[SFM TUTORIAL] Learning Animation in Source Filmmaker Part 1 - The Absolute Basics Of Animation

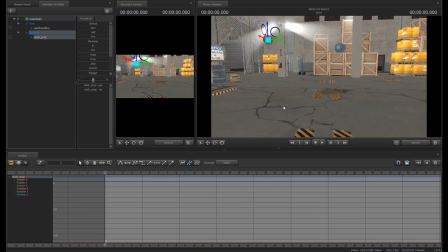494s
What I showcased was the one with more heavy graph editor involvement, but if I were to actually animate this myself, I'd only rely on it for certain things. So if we make a keyframe here,
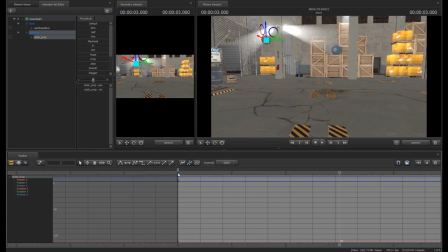509s
then go to about the 3 second mark. Always good to zoom in. And another fun tip about the Source Filmmaker, it is, you can get into such a rhythm with how you can choose your timing, because you can just like punch in the arrow keys and it'll take you back a frame.
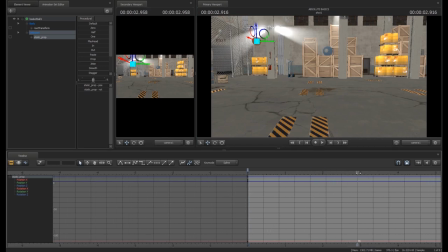526s
And that, okay, well, if you move up and down, it'll take you to the end of the shot, which is not what we want because that's like 60 seconds from now. So if I would probably pull it over to here, which is where I want the rest point to be. So that's the very end. And now I would go
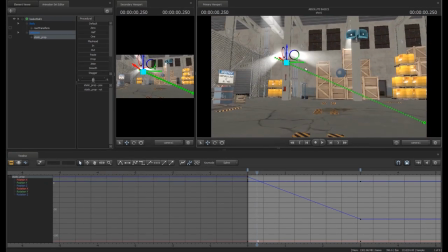546s
6 or 7 frames to the front there, and I would pull this man's down.
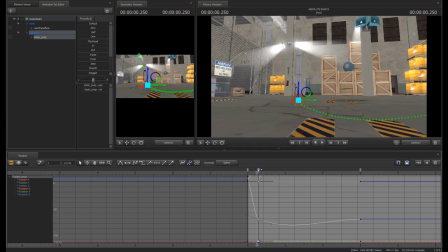556s
Maybe a bit more. Maybe let's give it 8 or 9. There we go.
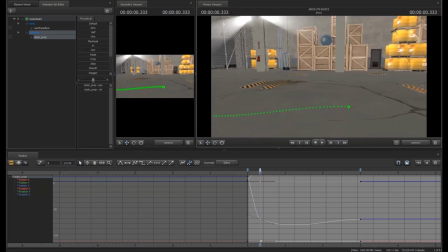560s
Now, you can see we're already coming across an issue here, and this is where we'll get into another fun part of the graph editor. These are tangents. They effectively control how the splines sit and how they operate.
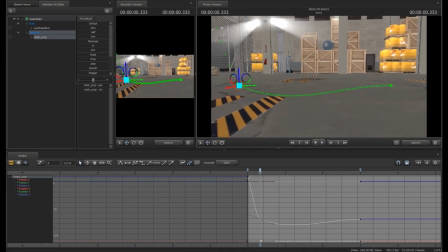579s
And what we're going to do here is, this is a quick thing, just hit 2. And that makes it completely straight. So, this is how these things work. There's 4 main ones we're going to be using.
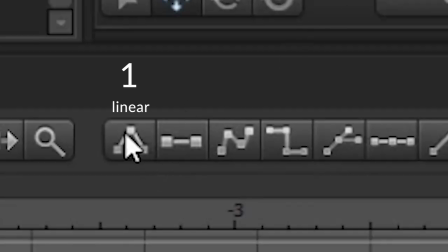593s
There's linear, which is this one. There's flat, which is this one.
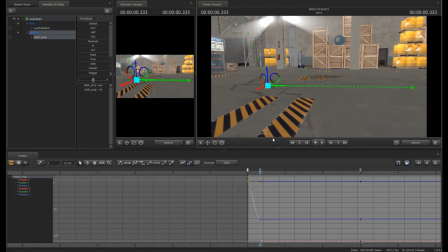599s
There's spline, which is this one. And blocking, which is that one. And so I'm going to actually change that to one for now. It's a bit of a demonstration. So linear
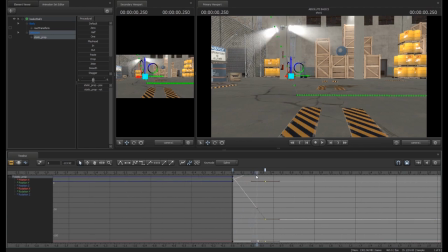612s
means that an object is going to travel from one spline to another in a perfectly straight line.
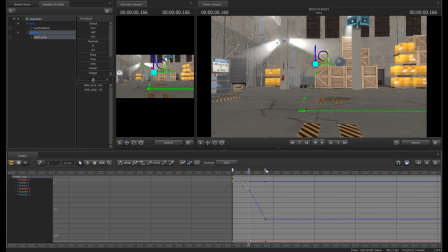620s
And if you were to break this up even more, and we make those one, it does that. So what you can see in the graph over here is this perfectly straight line. There are no curves whatsoever. Curves are banned. Curves are gone forever.
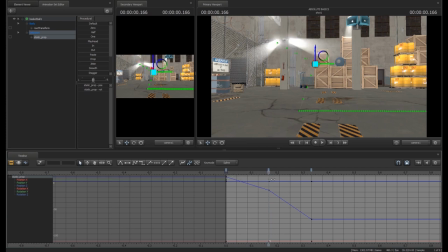639s
And you only want to use these very situationally because it can look extremely janky. So I will be using these for the bounce at the end. The other part of these is flat tangents, which you can do by clicking there or pressing 2.
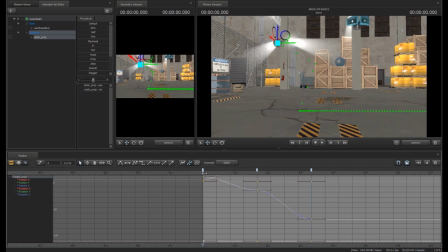657s
And flat tangents essentially mean that everything's going to come to a nice gradual stop in the movement, which is absolutely fantastic for like slow in and slow out stuff whenever you want an object to
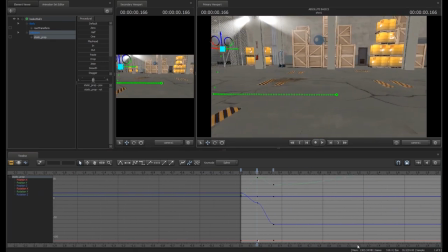671s
end on a nice thing. So if I come to the end of this here and then go to this position
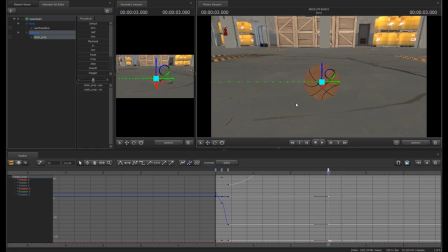680s
and then press 2, you can see that comes to a nice gradual stop,
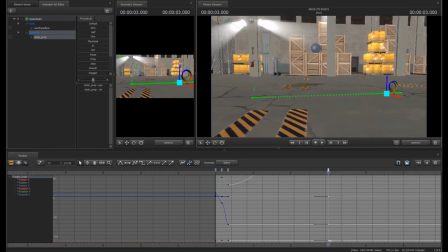686s
which is absolutely perfect for what we want it for the end of that. It's genuinely pretty horrible for this because, yeah, it sort of slows in, and if I pull this apart, you'll be able to see that even more.
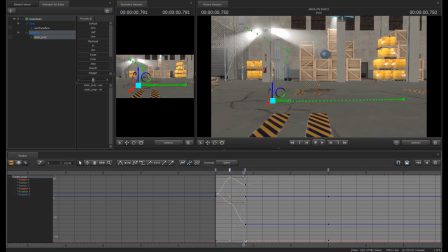700s
It just sort of comes to a stop and then falls and comes to a stop and then we don't want that. It looks kind of shocking. So we want to use those for slow outs and slow ins only.
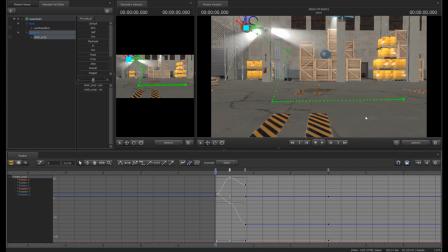715s
And we want an object to start moving and then stop moving. Don't use them in between.
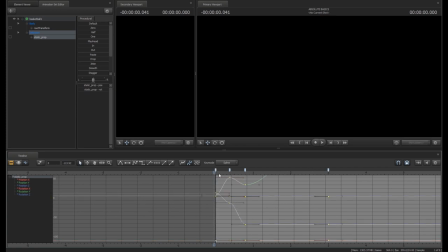722s
Just, yeah. And the main one we're going to be using is the spline tangents.
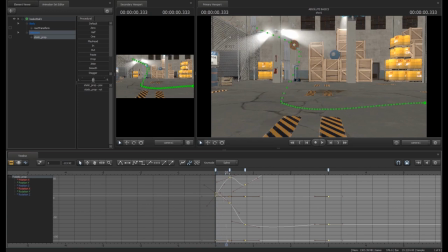729s
Spline tangents are fantastic. They are what we are mostly... I've already said that. But yeah. They create a nice curve that you can pretty easily manipulate.